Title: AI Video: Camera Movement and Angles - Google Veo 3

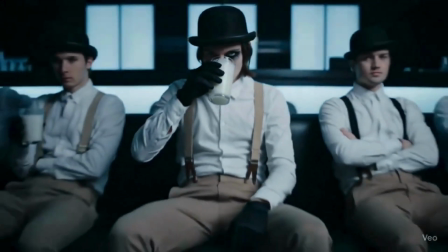[4:20]
So, do you want to give your viewers the same creepy tension?
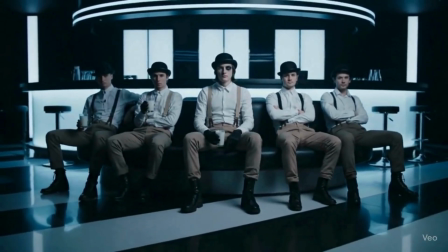[4:24]
Here's a shortened version of the AI prompt.
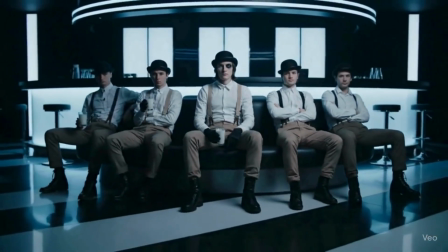[4:29]
Start with a tight close-up of a pale young man in one-eye makeup, smirking coldly. Slowly zoom out to reveal him seated with 3 similarly dressed men in surreal, futuristic bar.
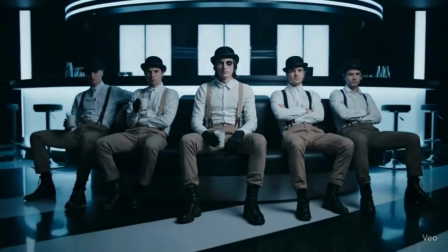[4:45]
Use harsh overhead spotlighting and strong chiaroscuro contrast.
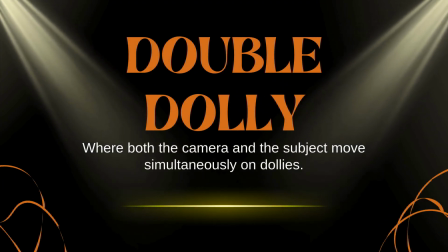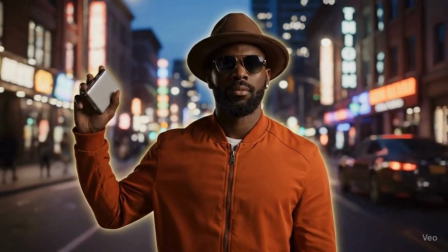[4:57]
Ever been wowed by those floating scenes in movies,
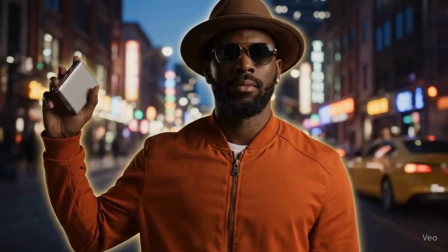[5:02]
where the character seems still but the whole world shifts around them?
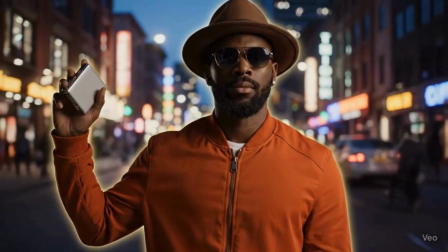[5:07]
You're not alone. That surreal effect makes the character feel frozen in time, alert and aware,
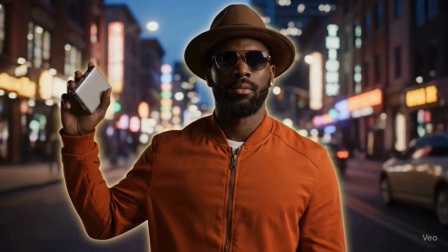[5:15]
while withdrawn into their world, sensing something big is coming.
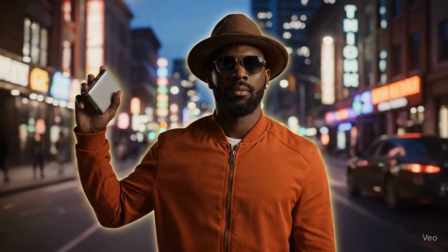[5:21]
So, how do you create that cinematic magic with AI?
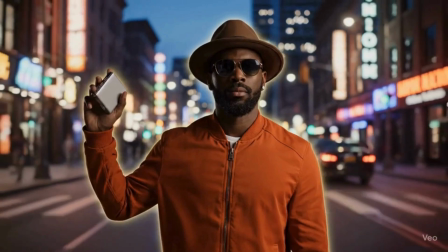[5:26]
Well, I did just that using Google Veo 3 with nothing more than a well-crafted prompt.
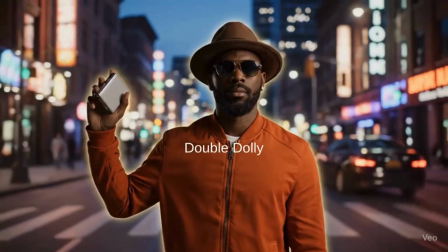[5:34]
The most important part of the scene is the camera movement, called a double dolly shot.
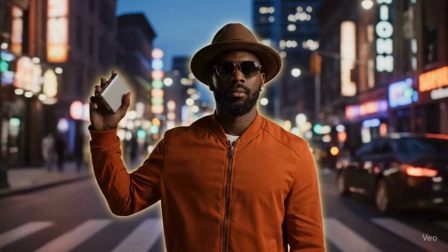[5:40]
In real filmmaking, it's done by moving the camera forward while the subject moves backward at exactly the same speed.
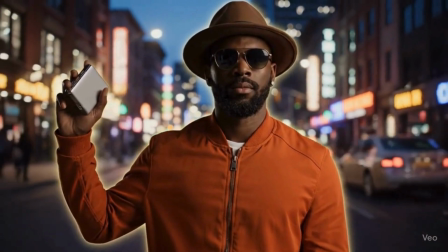[5:49]
The result? A floating,
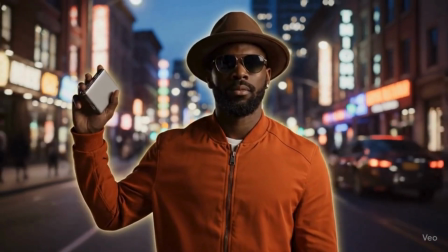[5:52]
dreamlike effect where the subject stays centered and everything around them stretches and shifts.
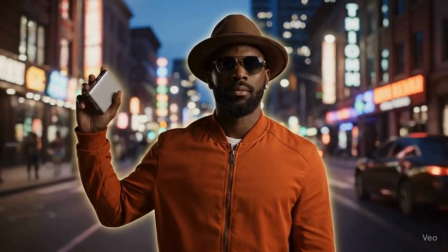[6:00]
AI can pull this off beautifully if you guide it with the right details.
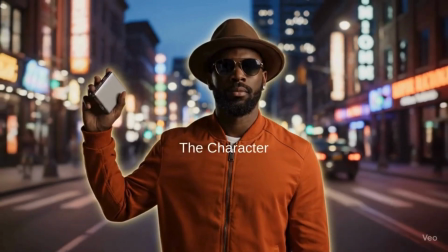[6:07]
Now for the character, I was very specific.
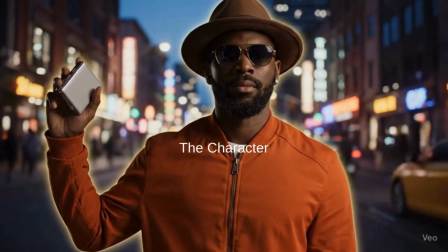[6:10]
A tall, confident black man with short cropped hair, a beard, and a brown fedora.
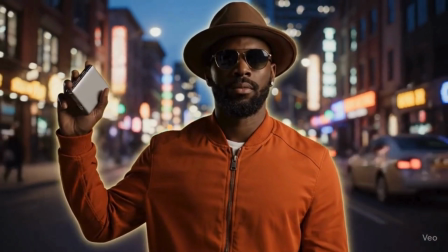[6:18]
He's holding a small metallic object, adding a hint of mystery.
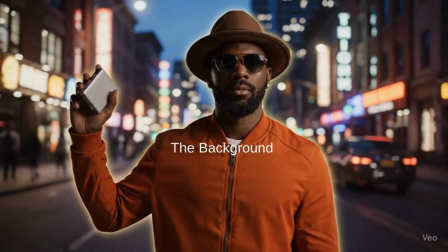[6:23]
The background. I like to mix things up to make the scene more interesting.
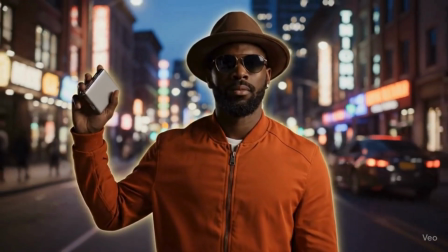[6:30]
This time, I went for a nighttime urban setting with blurred neon signs and distant city lights.
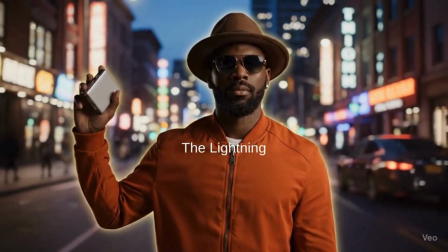[6:39]
For the lighting, I combined warm ambient street lights
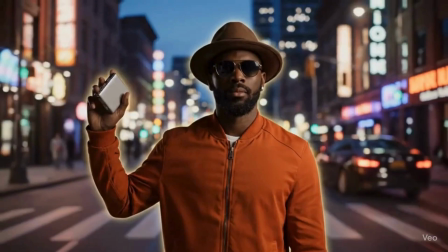[6:45]
with cool blue neon glow to add cinematic contrast.
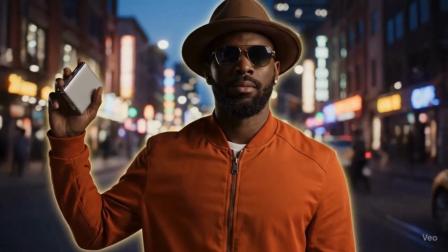[6:50]
And I threw in a soft rim light around the subject to help separate him from the moving background.
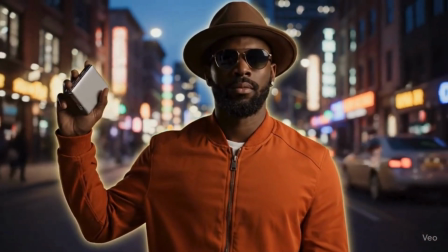[6:58]
That part is optional, but I love the effect. And of course, music.
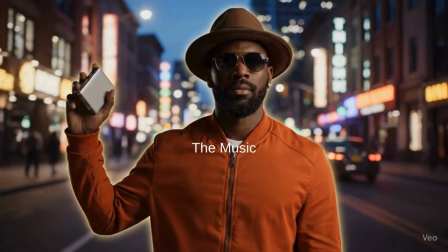[7:04]
Google Veo 3 is great at generating music too. I just described the vibe I wanted.
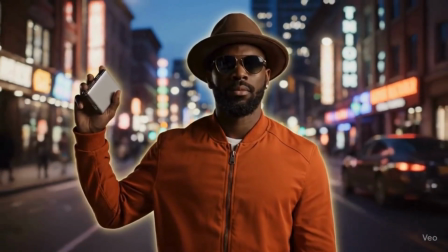[7:11]
Smooth, mellow jazz with a slow rhythm to match the motion and mood of the scene.
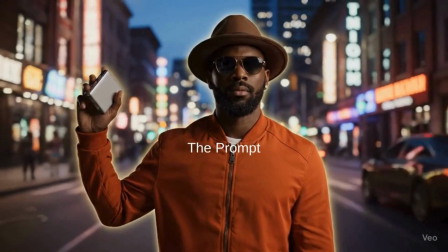[7:18]
Here's the short version of the prompt I used. Double dolly shot of a black man in a fedora.
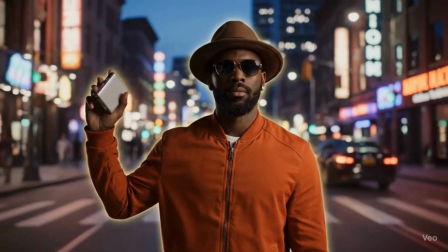[7:25]
The subject moving backward while the camera moves forward.
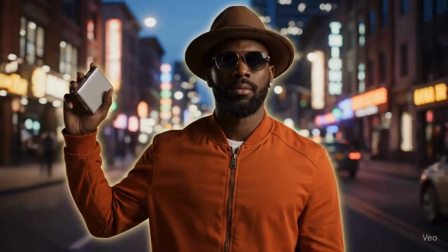[7:31]
Urban dusk background.
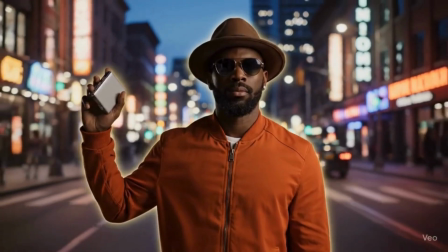[7:33]
Warm street lights, cool blue neon lightning, and mellow jazz music.
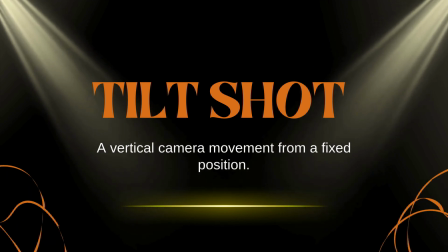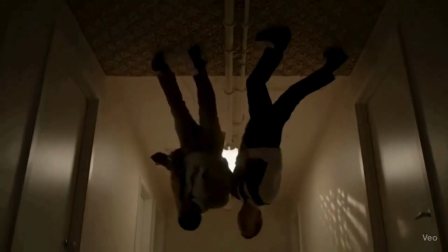[7:46]
This entire scene was created using AI. And yes, you can do it too. The challenge in recreating the Inception hallway fight is getting the characters to fight on the ceiling.
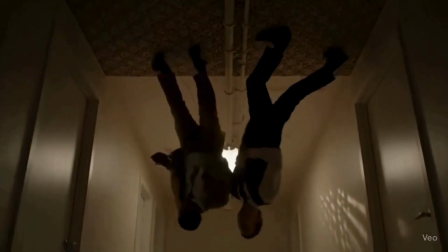[8:03]
Telling the AI to make them fight on the ceiling isn't enough.
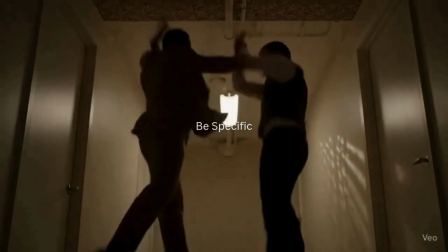[8:08]
You have to explain that gravity is bending
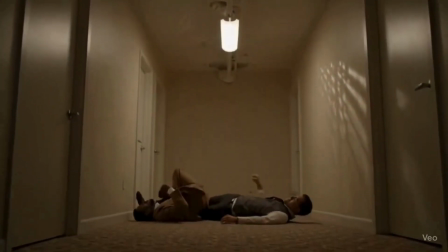[8:13]
and the characters are now standing vertically, completely upside down.